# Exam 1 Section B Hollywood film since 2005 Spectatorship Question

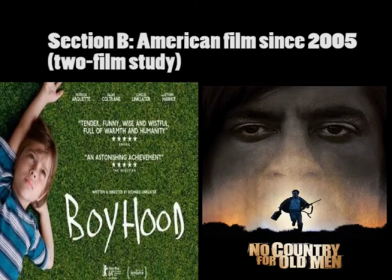Section B. American films since 2005 two-film case study. The two films we'll be studying for this section are No Country for Old Men, the Coen Brothers 2007, and Boyhood, Linklater 2015.
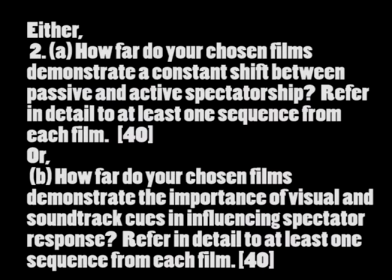So the questions in the exemplar paper are either 2A. How far do your chosen films demonstrate a constant shift between passive and active spectatorship? Refer in detail to at least one sequence from each film. 40 marks.
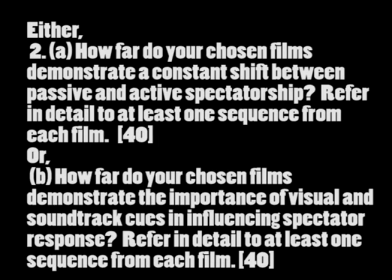Or B. How far do your chosen films demonstrate the importance of visual and soundtrack cues in influencing spectator response? Refer in detail to at least one sequence from each film. And again, this is worth 40 marks. Here's my answer to 2A.
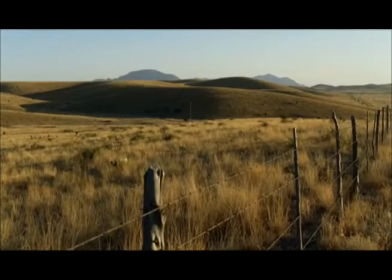No Country for Old Men generally requires active spectatorship because the audience must pay attention to it due to the twists and turns in the plot,
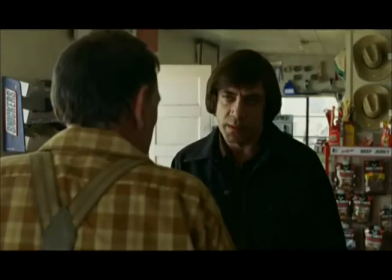not to mention the crucial visual plot information given throughout the film which would otherwise go unnoticed.
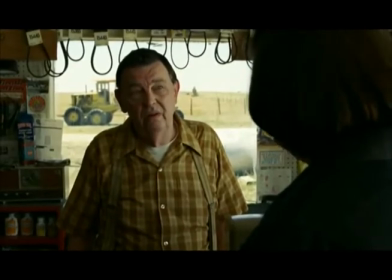If you don't pay attention during No Country for Old Men, you will miss crucial plot points and won't get the film,
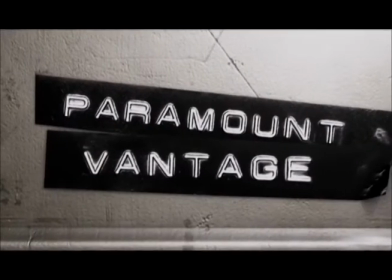especially during the sudden bursts of violence which drive the plot.
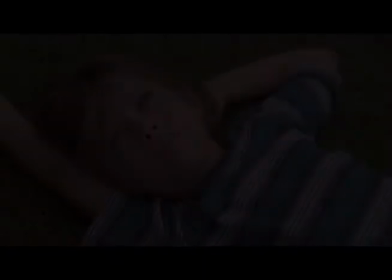By contrast, Boyhood is harder to define because active spectatorship is required to truly get the most from the film,
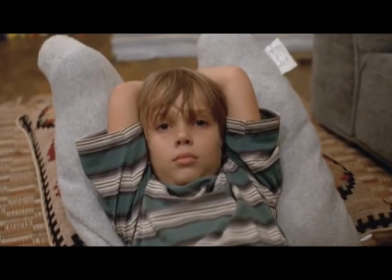but not compulsory, since it documents a life from boyhood to manhood,
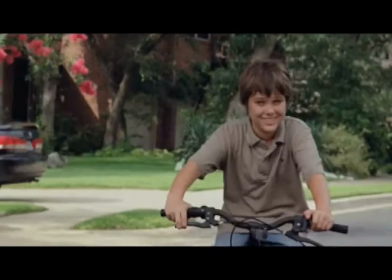albeit with little in the way of narrative markings to separate different time periods. On the other hand, since the plot is essentially a boy growing up to become a young man,
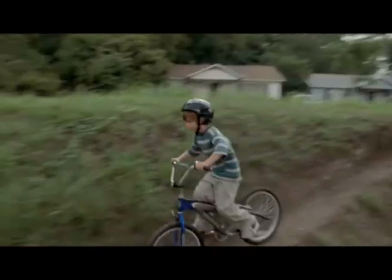the level of spectatorship is much more meditative and therefore more passive than is required for No Country for Old Men.
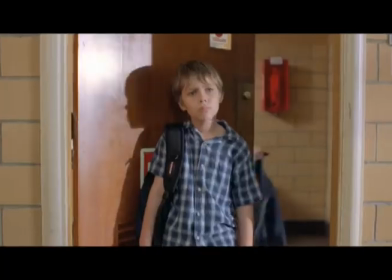However, in the case of both films, like most films, active spectatorship yields the most rewards for the audience.
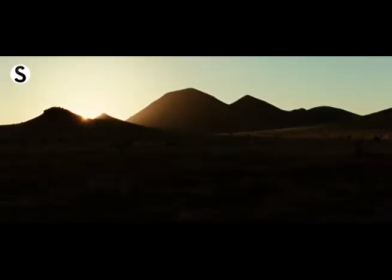The opening to No Country for Old Men lulls the audience into a passive state because it is accompanied by a voiceover.
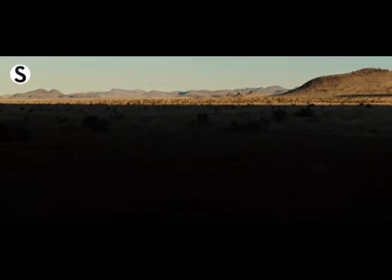Screenwriting guru Robert McKee teaches that using voiceover to substitute for telling the story via action and dialogue is weak,
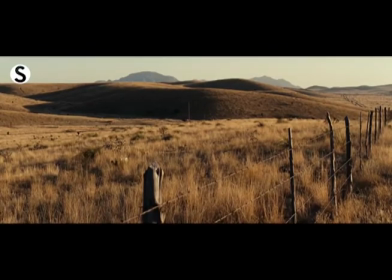but that voiceover used to counterpoint and enrich the story can be wonderful.
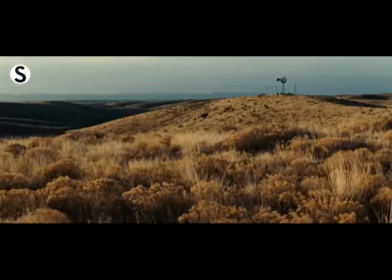In the case of No Country for Old Men, one can safely argue that it falls into the latter category because the sheriff's
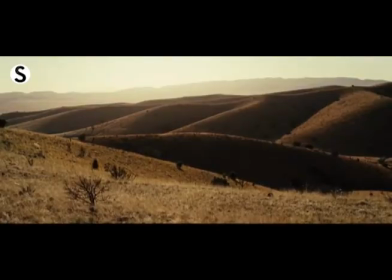voiceover doesn't directly connect with the story but gives an impression of how amoral he has come to believe the world is.
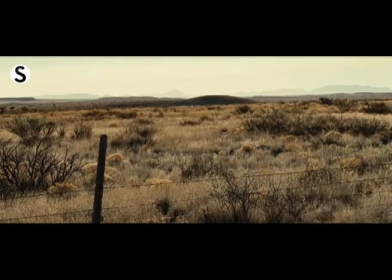This opening section of the opening scene suggests that the audiences are passive because they are listening to the tale the sheriff is imparting.
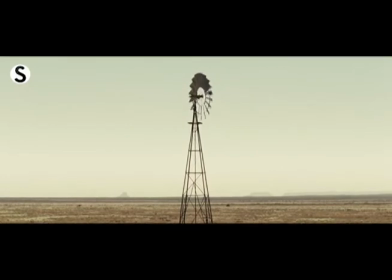However, the sequence is actually inviting active spectatorship because the memories the sheriff is imparting do not seem to have any bearing on anything at this point,
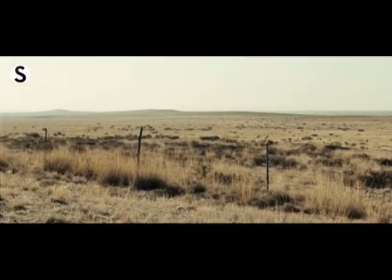so the spectator has to try and figure out the meaning behind the sheriff's memories.
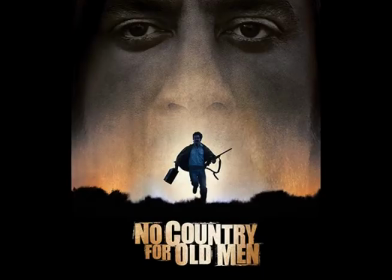Nonetheless, on reflection upon watching the film entirely and upon repeat reviewings, it becomes clear just why the sheriff despairs so much at what he sees as sheer meaningless nihilism in criminals he has encountered in his career.
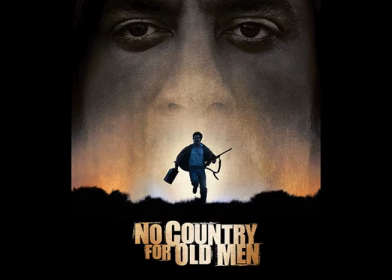We are meant to focus on his words because the mise-en-scène and editing only gives us vacant desert landscapes at dawn. So whilst the mise-en-scène seems to offer passive spectatorship, the voiceover actually undercuts this with a seemingly rambling anecdotal monologue that demands more active spectatorship than would first appear.
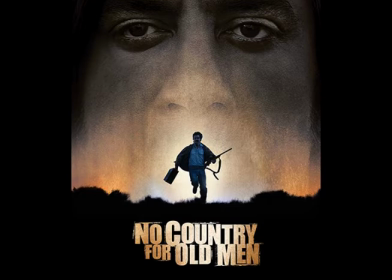Even though the monologue seems unconnected with the opening scene, or indeed the film, it details the sheriff's bewilderment at the remorselessness of a teenage killer on his way to the electric chair. Quote, said he was going to hell, said he'd be there in 50 minutes. I don't know what to make of that.
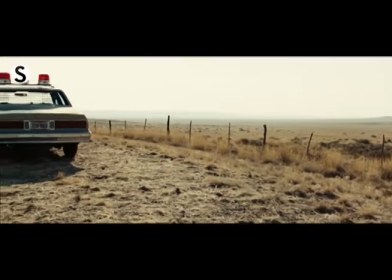I surely don't. The end of the voiceover is juxtaposed with the camera cutting to a road, then panning to a police car.
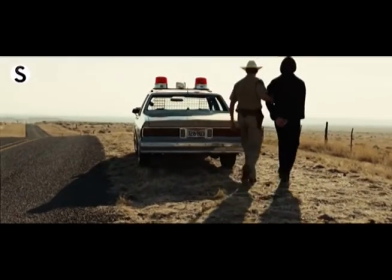A policeman and a man in cuffs enters the frame in mid-shot, so we don't know the identities of either man.
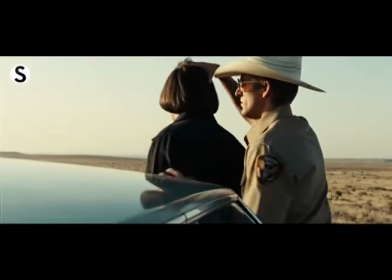This invites active spectatorship as this piques the audience's attention,
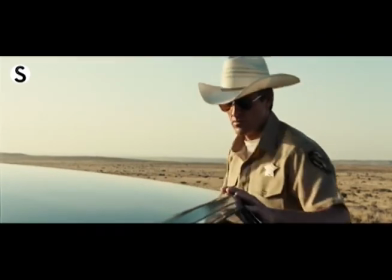since we assume the voiceover has bearing on what we are about to see but don't know how yet.
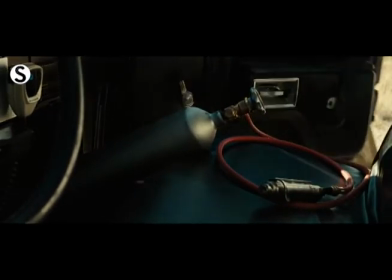So too the enigma codes that the film is presenting, including the gas cylinder that the cop puts in the front seat when he puts the arrested man,
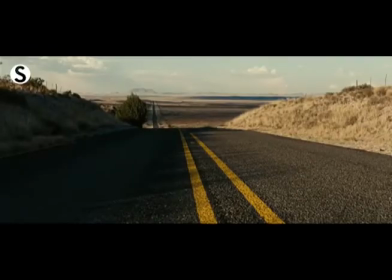Anton, in the car, all invites active spectatorship in order to figure out what's going on.
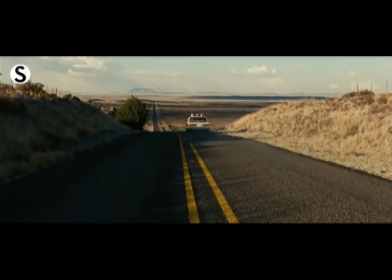This film is really a case of blink and you'll miss it storytelling because a lot of the detail is visual,
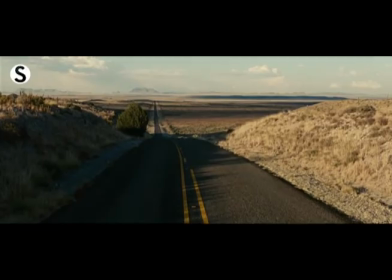not aural, not sound even, with only fleeting visual clues.
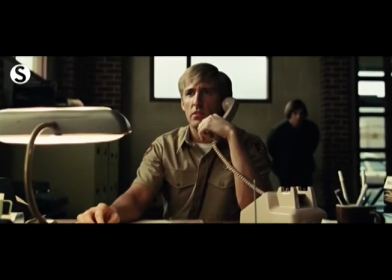When the scene cuts to the police station, the scene seems to invite passive spectatorship,
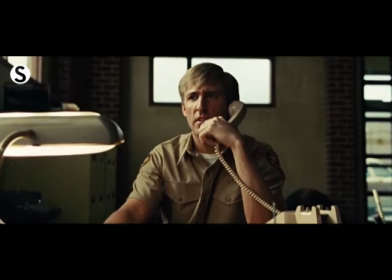since it seems like just a scene where the policeman is on the phone to his superior whilst the convict is in cuffs behind him.
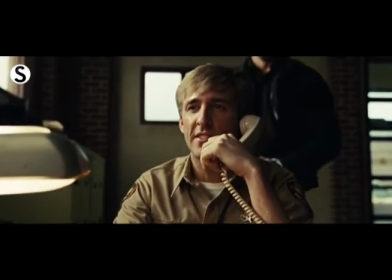This seems just like a typical expository scene wherein a character has a conversation with another only so the screenwriters could give the audience information.
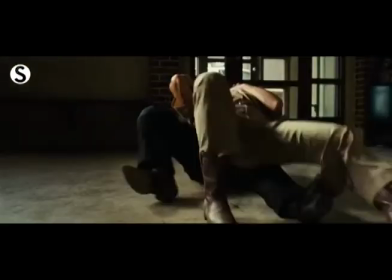This typically invites a passive response from the audience. However, it soon becomes active spectatorship when we
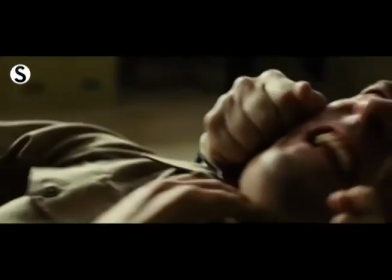notice Anton moving quietly behind him and moving his cuffs from behind him to in front of him.
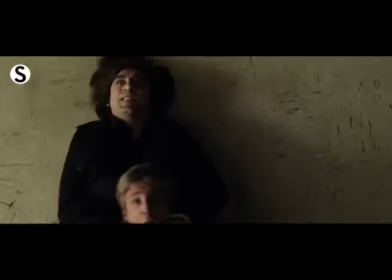This builds tension and piques the audience's interest since we know the policeman is in danger but he doesn't.
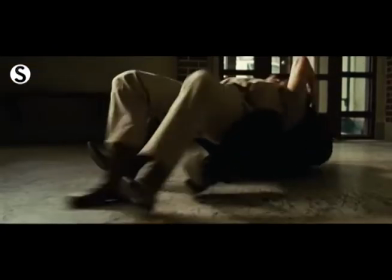When the audience knows something a character doesn't, it is called dramatic irony,
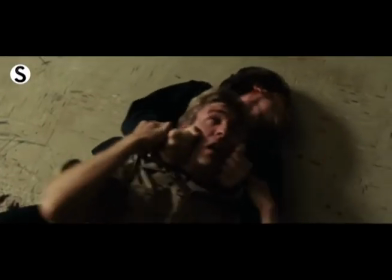and could be argued to be an aspect of active spectatorship, since we pay close attention to Anton even if the policeman doesn't.
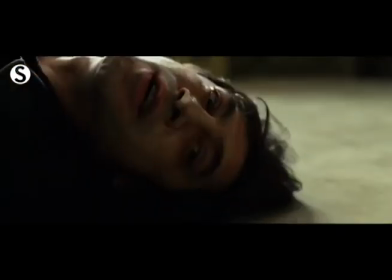Tension is raised when Anton throws the cuffs chain around the policeman's throat and throttles him.
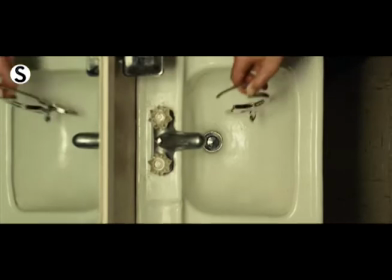The active spectatorship continues as the policeman struggles because we don't know if he'll succeed in fending Anton off.
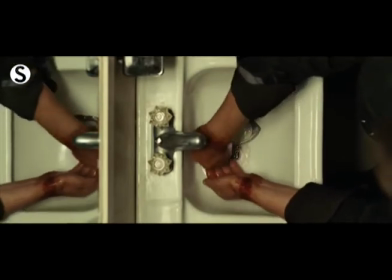It cuts to a bird's eye view and the camera pans into Anton's manic face as he finishes strangling the policeman.
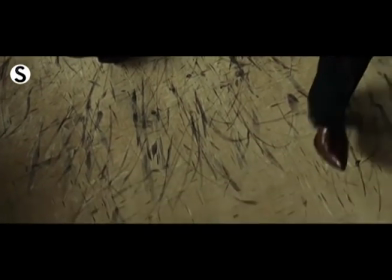So it is clear that the filmmakers are framing Anton as a main character. It can be argued that this invites passive spectatorship,
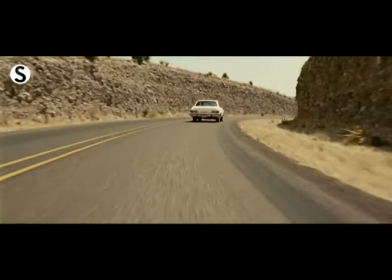as the filmmakers are signposting Anton's importance instead of keeping the policeman in view and keeping Anton's importance ambiguous.
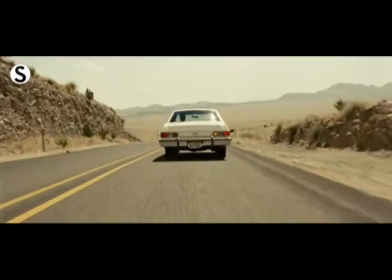Upon seeing the whole film, the viewer is far more active in their spectatorship on repeat viewing,
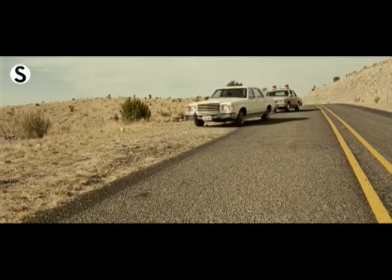since they'll know the significance of the gas cylinder, Anton kills people with it, and the meaning behind the opening voiceover.
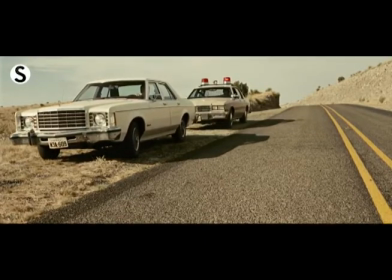Anton symbolises the new nihilistic breed of criminal that so disturbed the
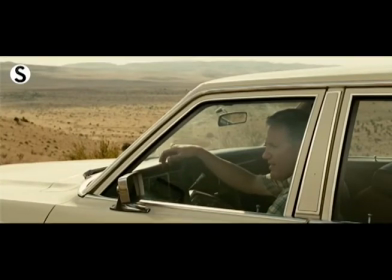sheriff when he recounts his tale of meeting one on that person's way to the electric chair.
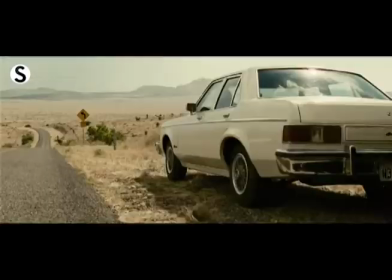All in all, the film does this a lot, with demands on the audience oscillating between needing to be active in order to catch crucial visual plot signifiers,
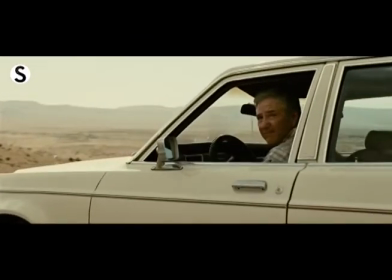yet at other times allowing passivity, such as when the sheriff recounts his dreams at the end.
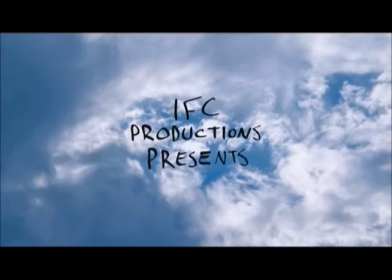The opening credits of Boyhood takes place with a blue sky for the background, and automatically the audience seems invited to be passive.
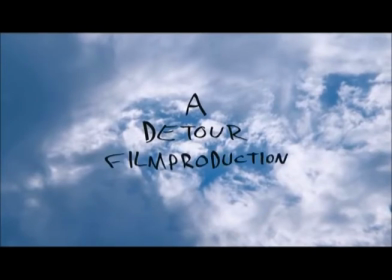This is even more the case than the sedate opening of No Country for Old Men,
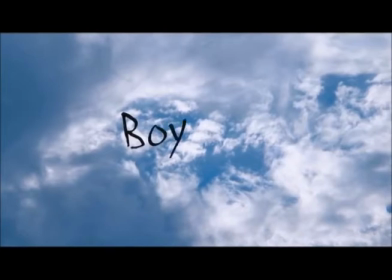because there is no anchoring voiceover, just music, and the shot is static, whereas in No Country for Old Men the dawn is breaking and the camera cuts to different areas of the desert,
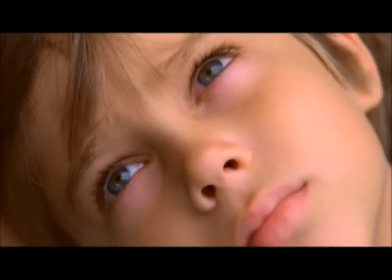not to mention the voiceover which anchors what we see to meaning.
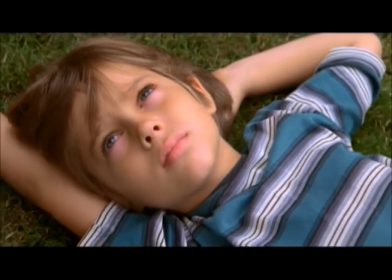Boyhood then cuts to an extreme close-up of a boy's face looking up to the sky as he lies on the grass.
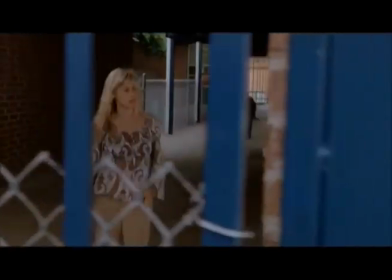It then cuts to a woman walking out of a school, so the juxtaposition of images makes the spectator more active, since we don't know what the connection is yet.
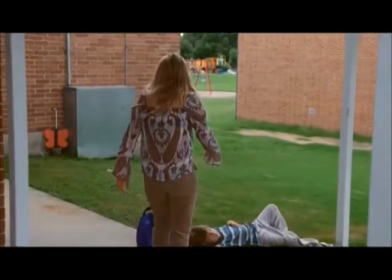The woman walks over to the boy lying on the grass and they walk off together talking. It is clear they are mother and son, and it cuts to a conversation in the car between them.
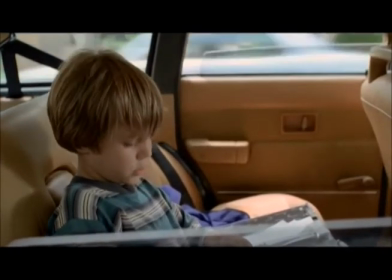The conversation is typical and mundane, since the mother is asking why the son isn't turning in homework assignments.
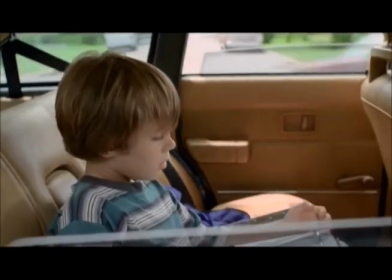But this is the point of the film, since it celebrates all facets of life.
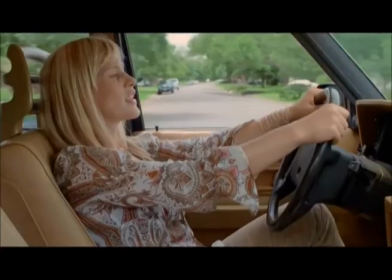Overall, the film invites neither passive nor active spectatorship as such, but more of a meditation on the circle of life.
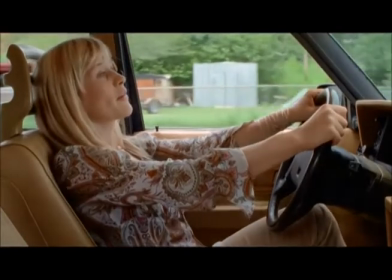Music is a good prompt in terms of spectatorship, so the smooth,
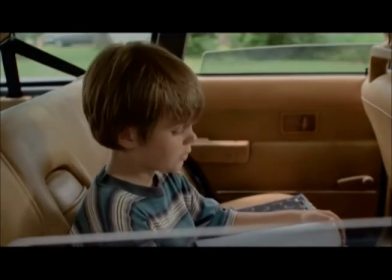slow tones of Coldplay while the boy looks into the sky indicates an invite to passive spectatorship,
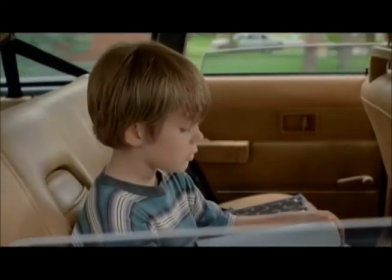whilst the rocking beat of the Hives invites active spectatorship in the next scene as we watch the boy and his friend ride their bikes to
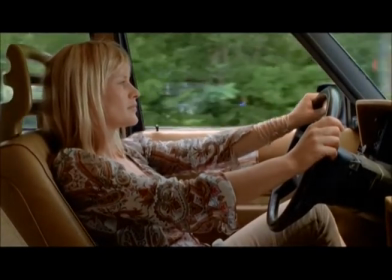an underpass and they spray paint the walls.
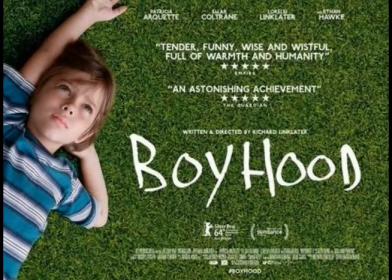Both the song and the actions of the characters are rebellious and full of life, so this can't help but grab the audience's attention. Certain members of the audience might also feel actively nostalgic for their rebellious youth and will reflect on that when observing the boys being rebellious,
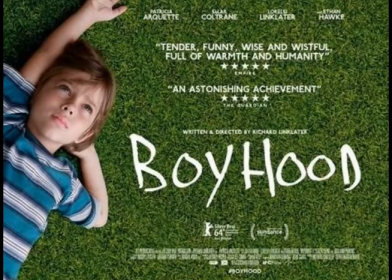whether it's his mum rebuking him for what he did in class or his antisocial behaviour when he spray paints the wall. However, it's open to debate whether or not a film being evocative for an audience and thus prompting nostalgia not directly related to the film is an example of active spectatorship or passive spectatorship.